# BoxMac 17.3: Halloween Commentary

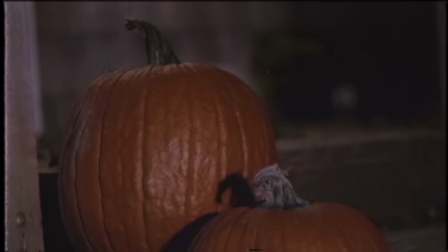Commentary track for the Halloween episode of BoxMac, episode 17. Look at those beautiful pumpkins. It reminds me of the beauty of fall.
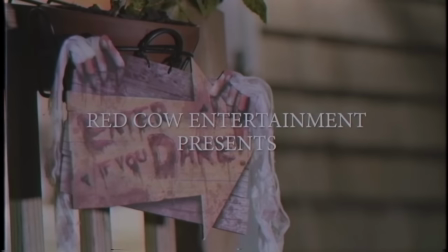We took all of this footage. Yes. This is not stock. The lens was 85 millimeter, F2, Nikon.
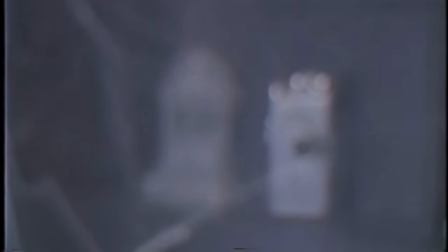That's the cinematographer talking, E.J. Masson. Now, all the set decoration was done by Miss Nina, right?
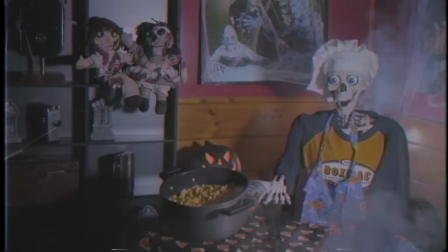Pretty much. Yep. We went to Spirit Halloween, and we picked up stuff.
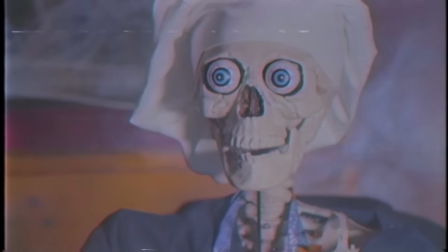But we also have, we've accrued our own collection of Halloween decorations over the years. Yeah. We have lots and lots of Halloween decorations.
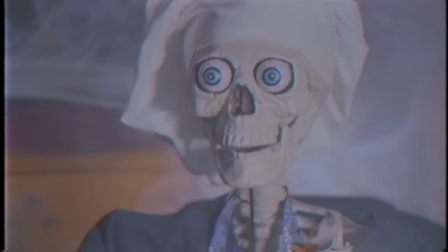Yeah, you guys are really super into Halloween. You're getting me into Halloween. I really like it.
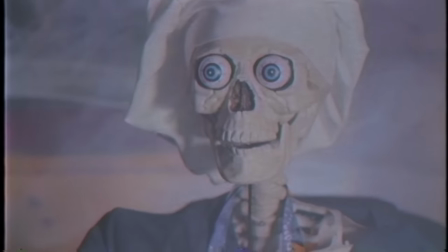If you've watched the blooper reel, you know how many times the little stick that's in his mouth that we're puppeteering this with kept breaking.
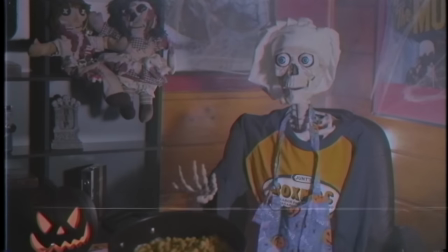I can just see the flaps per dowel counting down, like 6, 7, 5, 4, 3, 2, 6, 7, 5, 4, 3, 2, 1, 0.
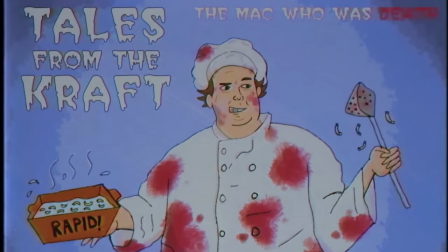We came up with this thing called FPD, flaps per dowel. It's how many flaps you get per dowel.
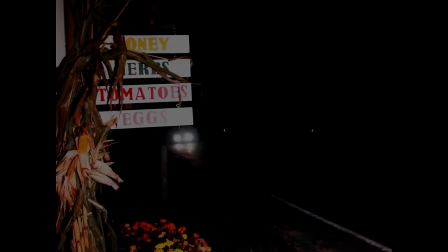Who did this? Oh, I did that odd. That's nice. I like that. I drew that. This is a farm stand just like the road from us.
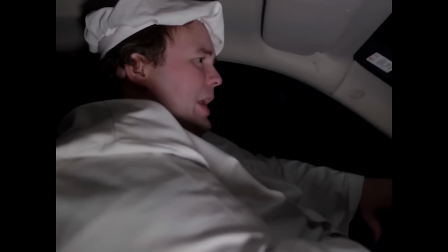Oh, well, what's cool about that farm stand thing is it's just down the street from John's house, and it's lit with the battery-powered lights we used on the shoe.
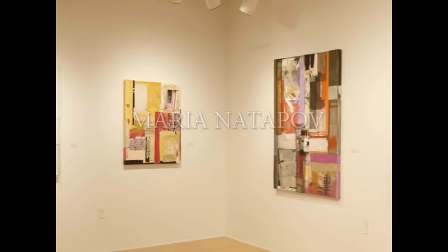Yeah, just the smallest one, too. So I think it was just me holding it up toward the sign, or maybe it was Frank Effray.
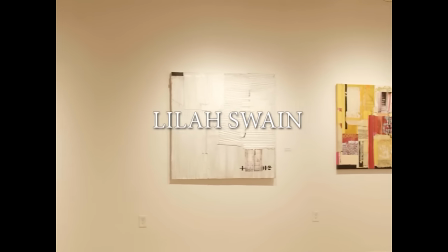But, yeah, it did actually a really good job illuminating it.
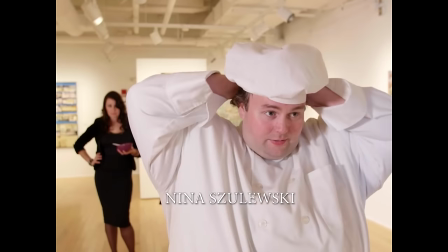So if you need to light exterior and you don't want to have to ask somebody who owns the property to turn their lights on, you can just show up with your own lights.
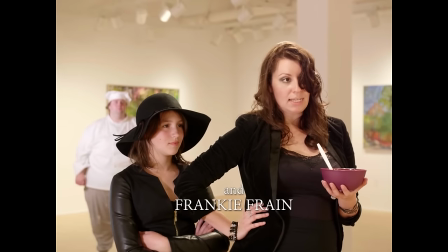New cameras are so good in Dark Now that it's kind of obvious. This looks great.
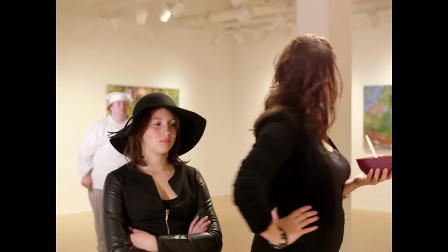It's kind of been a while since I've watched this. We should talk about how we forgot to do an angle on this.
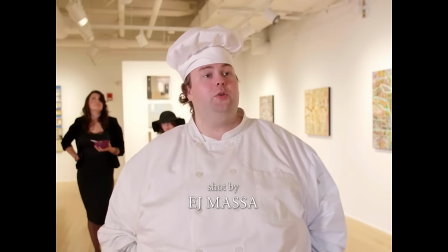And so at the beginning, he shows the paintings. And that was a fix, which actually kind of worked out for you.
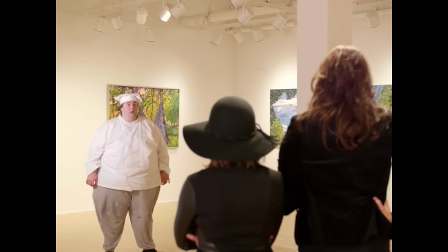It made it feel more television. And it also, like, I had to collapse all the dialogue. So if it was overwritten a little bit, it actually kind of condensed the scene, which is nonsense to begin with.
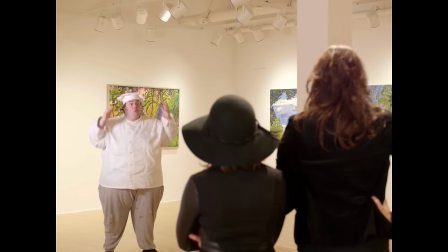People thought this was green screen because I think we couldn't.
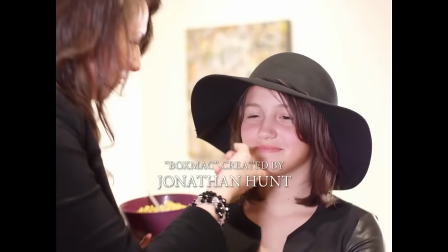I tried to turn off the house lights of this painting room, the museum, and you couldn't.
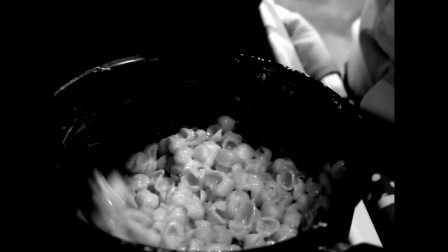And so I think it adds a weird backlight. So it does kind of look like a green screen, but that's actually location.
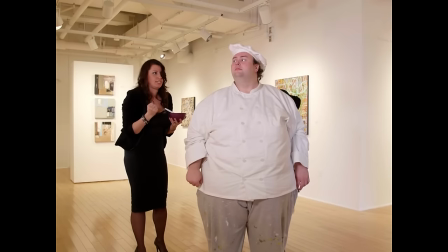This is the – is it a UMass Dartmouth location? Yeah, it's an art gallery at UMass Dartmouth in New Bedford.
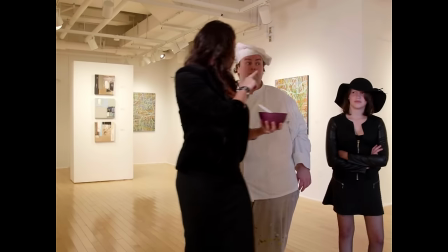Yeah, this new campus there. Nice little art gallery with whatever art. And they let us in for free.
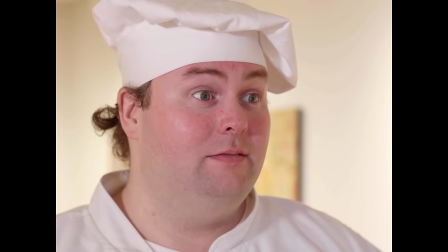And they were like, just make sure you show us the video when it's done. And we never did. I don't think they would have minded anyway.
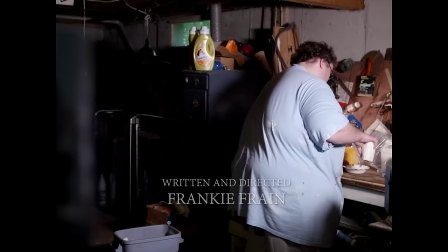It's pretty nonsensical. Great scene with Maria, by the way. Yeah, it was super fun.
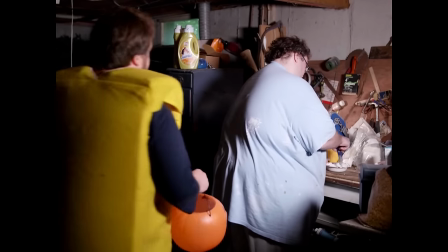I mean, what I had, the reason this was like the most fun for me was when else do you ever get to shoot in 4x3, in 4K?
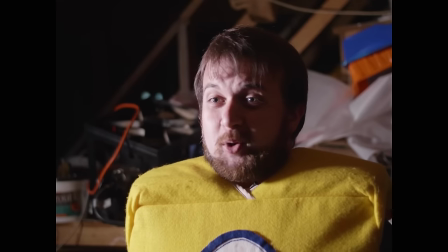When do you get to like, you know, I have actors I've worked with who are like, I'd love to work together again someday. And I'm like, well, I don't have a script yet.
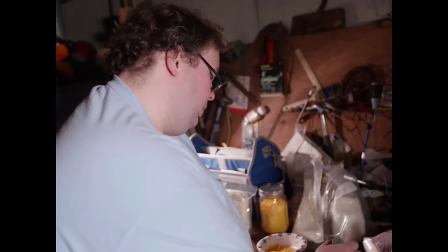This was such fun. Something like this comes up and you're like, come out for one day. single day shoot a bunch of locations I do have to say like most
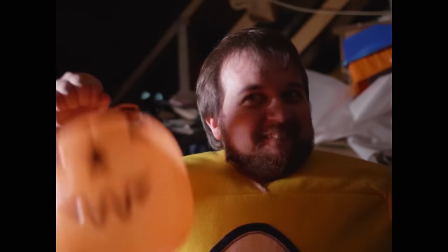low budget film crews probably wouldn't be able to do this much stuff in one day no we were very lean I mean EJ was the only cam
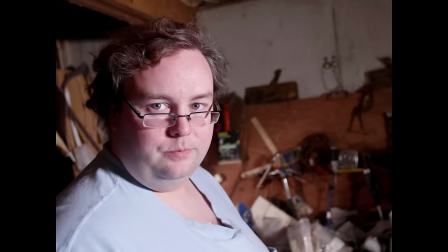op we did have we have everybody who was involved in the core production except for Gary here yep for the Halloween one
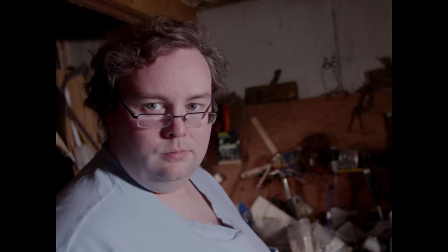I love that shot that's my favorite shot John's gaze kind of like falls apart there yeah but
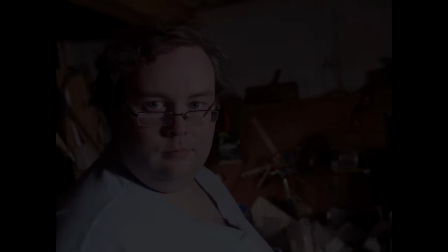it's his piercing look and the 4x3 really I think is strong there I
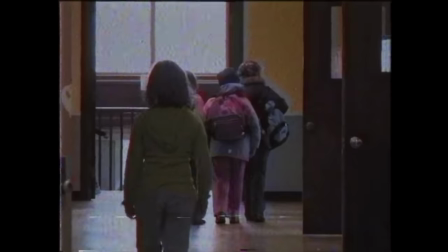remember like the okay so the joke not everybody gets the joke here but it's meant to be that like
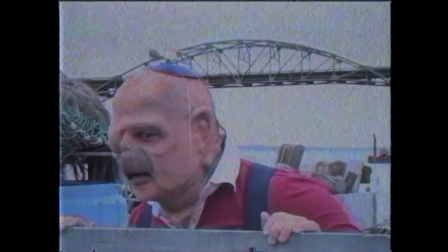it was a VHS tape that you like had repurposed and it got taped over
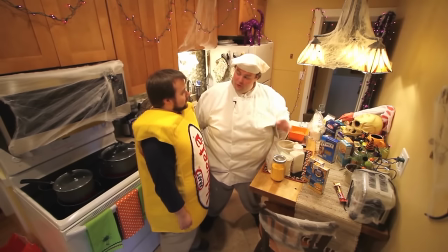that was the joke and the reason it's Abo is for a few reasons one because we own the property it's our movie that's right and two
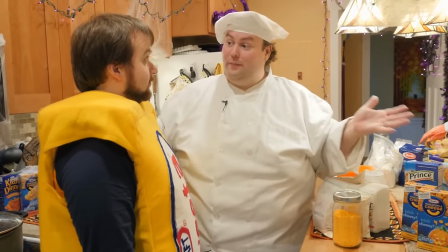it makes me if people are fans of Box Mac and have never heard of Abo like the those several seconds like what the fuck was that
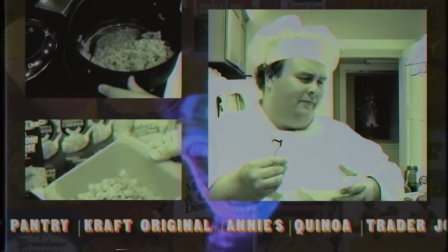um Oh, I put so much work into making this Halloween-ish looking one.
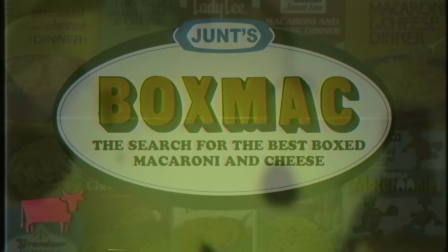So is this like tinted? Is that what they are? Not just that, but there's also stock footage of Halloween-y stuff behind there. Yeah, there's like an overlay here of some lava land.
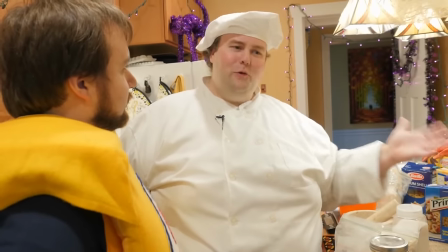It's really cool.